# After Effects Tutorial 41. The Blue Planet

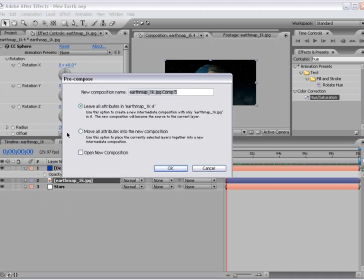So I choose Layer, Pre-compose, leave all attributes in the map.
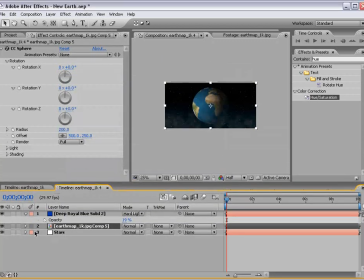Choose OK. Then what we want to do is duplicate this, Control D, and then bring the effects up.
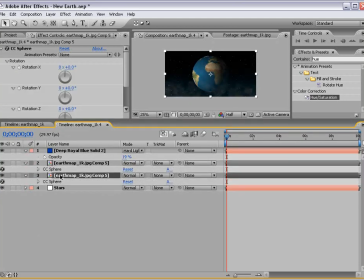If you hit E, and then E for both of them, we can see them.
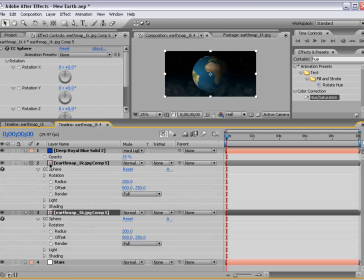And what we want to do is Alt-click on this map's
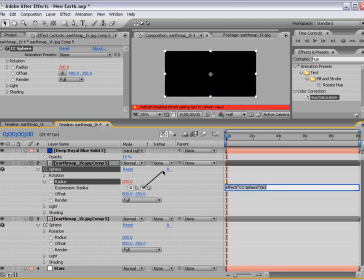radius and take the pick whip and drag it to the radius of the initial one.
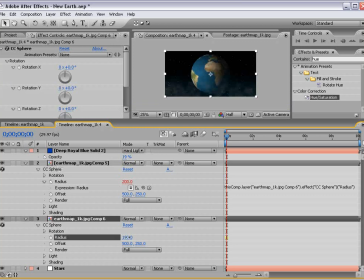And that way, if we scale the radius up, they'll stay connected. So the values will always be the same. Likewise, we want to go to the rotation
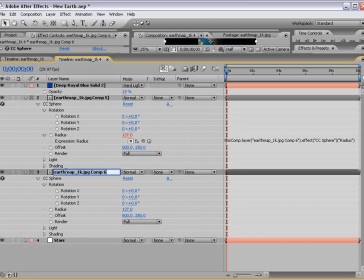and link each one of these rotation values to this master Earth rotation value.
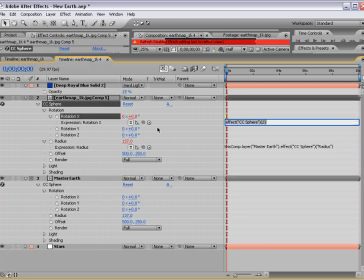So we'll Alt-click, pick whip, Alt-click, pick whip,
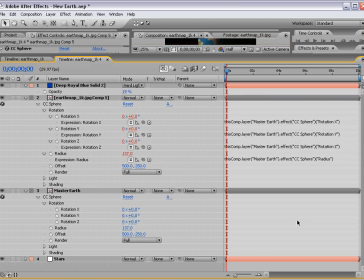Alt click pick whip. Okay, so now everything is all tied in together.
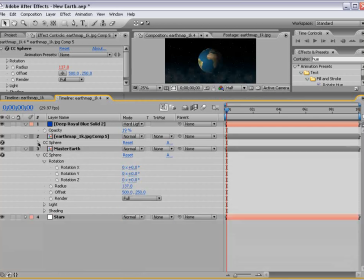Now, if we take our top layer and we go into the light settings, we can change the direction of the light to the other side of the earth.
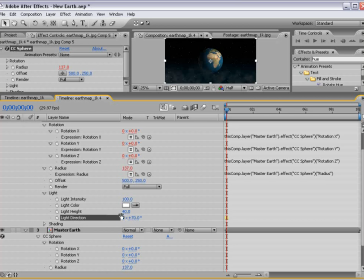So if we go, say, 70 degrees, then the height, bring that down a little bit.
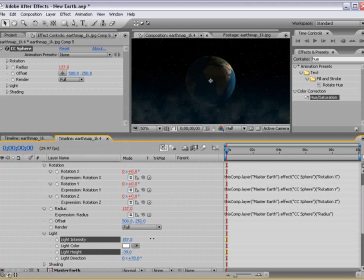We can zoom in here. And intensity up. And we can change the direction even a little bit. 90 degrees, that obviously looks better. And we want it to just kind of come around the edge there.
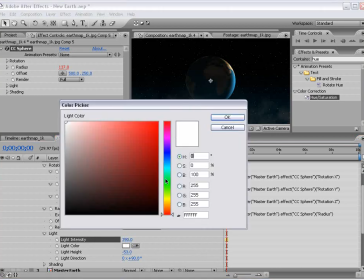And bring the intensity up. And we'll change the color of the light to kind of a greenish blue.
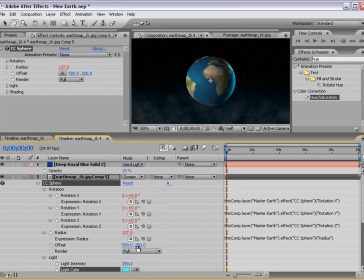Then if we change the transfer mode to screen, we can sort of create more of a 3D looking Earth.
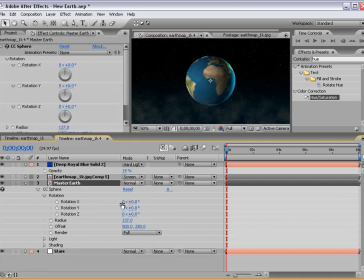And if we rotate the master Earth, both of the maps will now rotate. So if we solo this layer and rotate the master, you can see it's rotating. And if we turn them both on, they both rotate together. So that makes it so you don't have to keep animating a bunch of things.
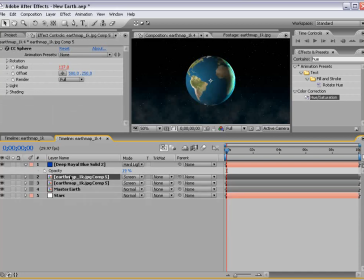Then if we duplicate this Earth map, the secondary one again, go into the light settings for the sphere effect.
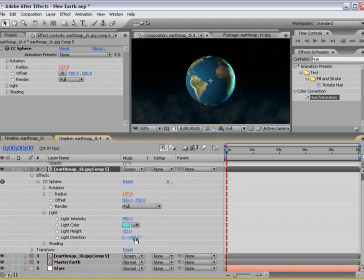We can bring the light direction back over to this side
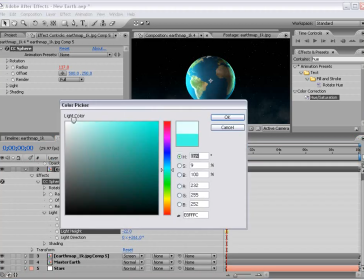and bring the height around, and we'll change the color back to white and the intensity down.
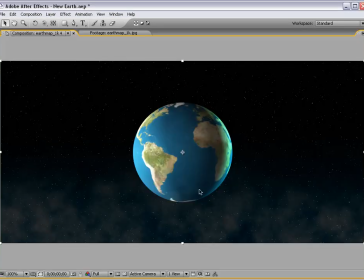But what this does is just gives it a little bit more depth.
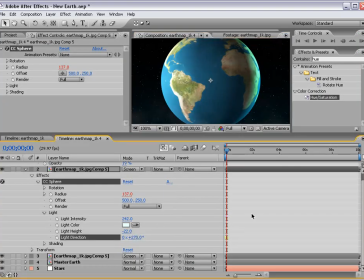And if we get the, 270 degrees, get that right, it'll look a little bit nicer.
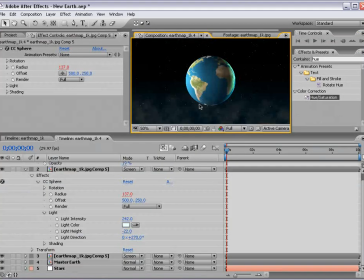So there we have it.
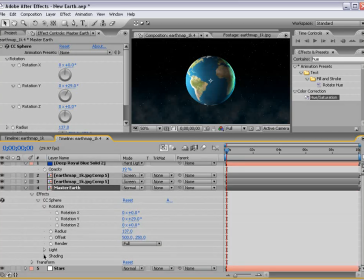And one other thing, if we go to the master earth and go down to the shading options, we can make a little hot spot.
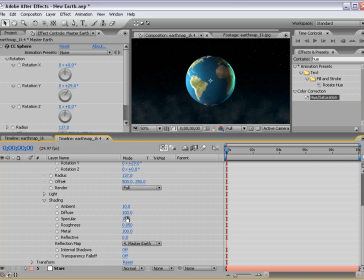And we can do that by turning the specular up. And if we also go to the light and bring the intensity up and the diffuse down,
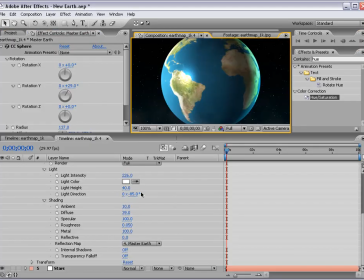get a little bit hotter looking highlight, and the metal will make it more white. Highlight or the speculars, the hot spot will bring that down just a little bit. Roughness will make it bigger.
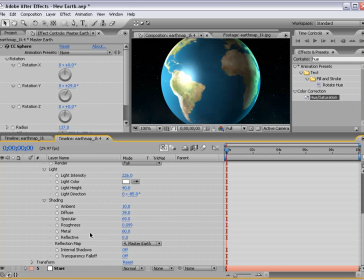So nice that we have all these great settings to play with.
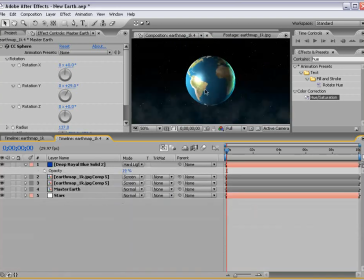So now that we have the Earth sort of the way we like it, then we can add a nice glow to the master Earth effect, stylize glow, because our Earth has a nice healthy glow to it.
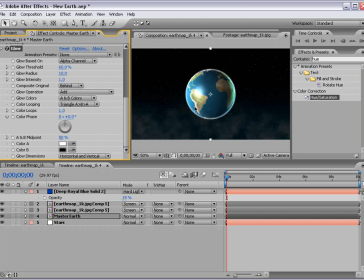And we'll turn the glow to alpha channel so that it looks at the alpha, and we'll set the composite original to on top,
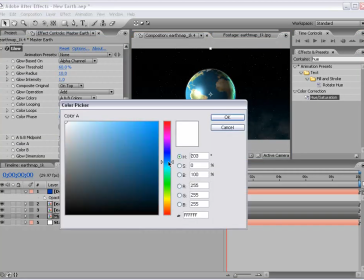basically putting the glow behind it. We'll change color A to nice blue and color B to a nice dark blue.
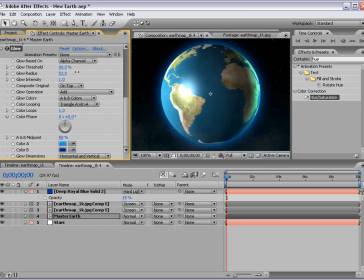And if we increase the radius, we have a nice healthy looking Earth.
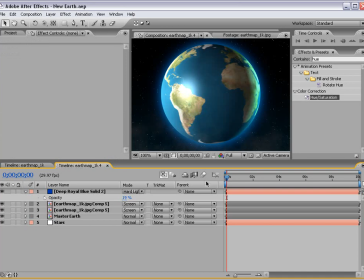Now let's add some atmosphere to our Earth, because usually it's not this clear.
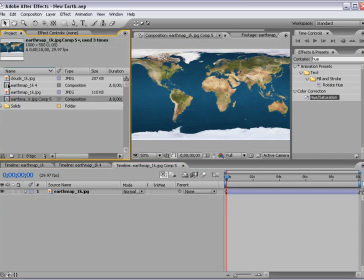So if we alt double click on the Earth, come inside here, we'll take our cloud layer and drag it into the comp on top, usually.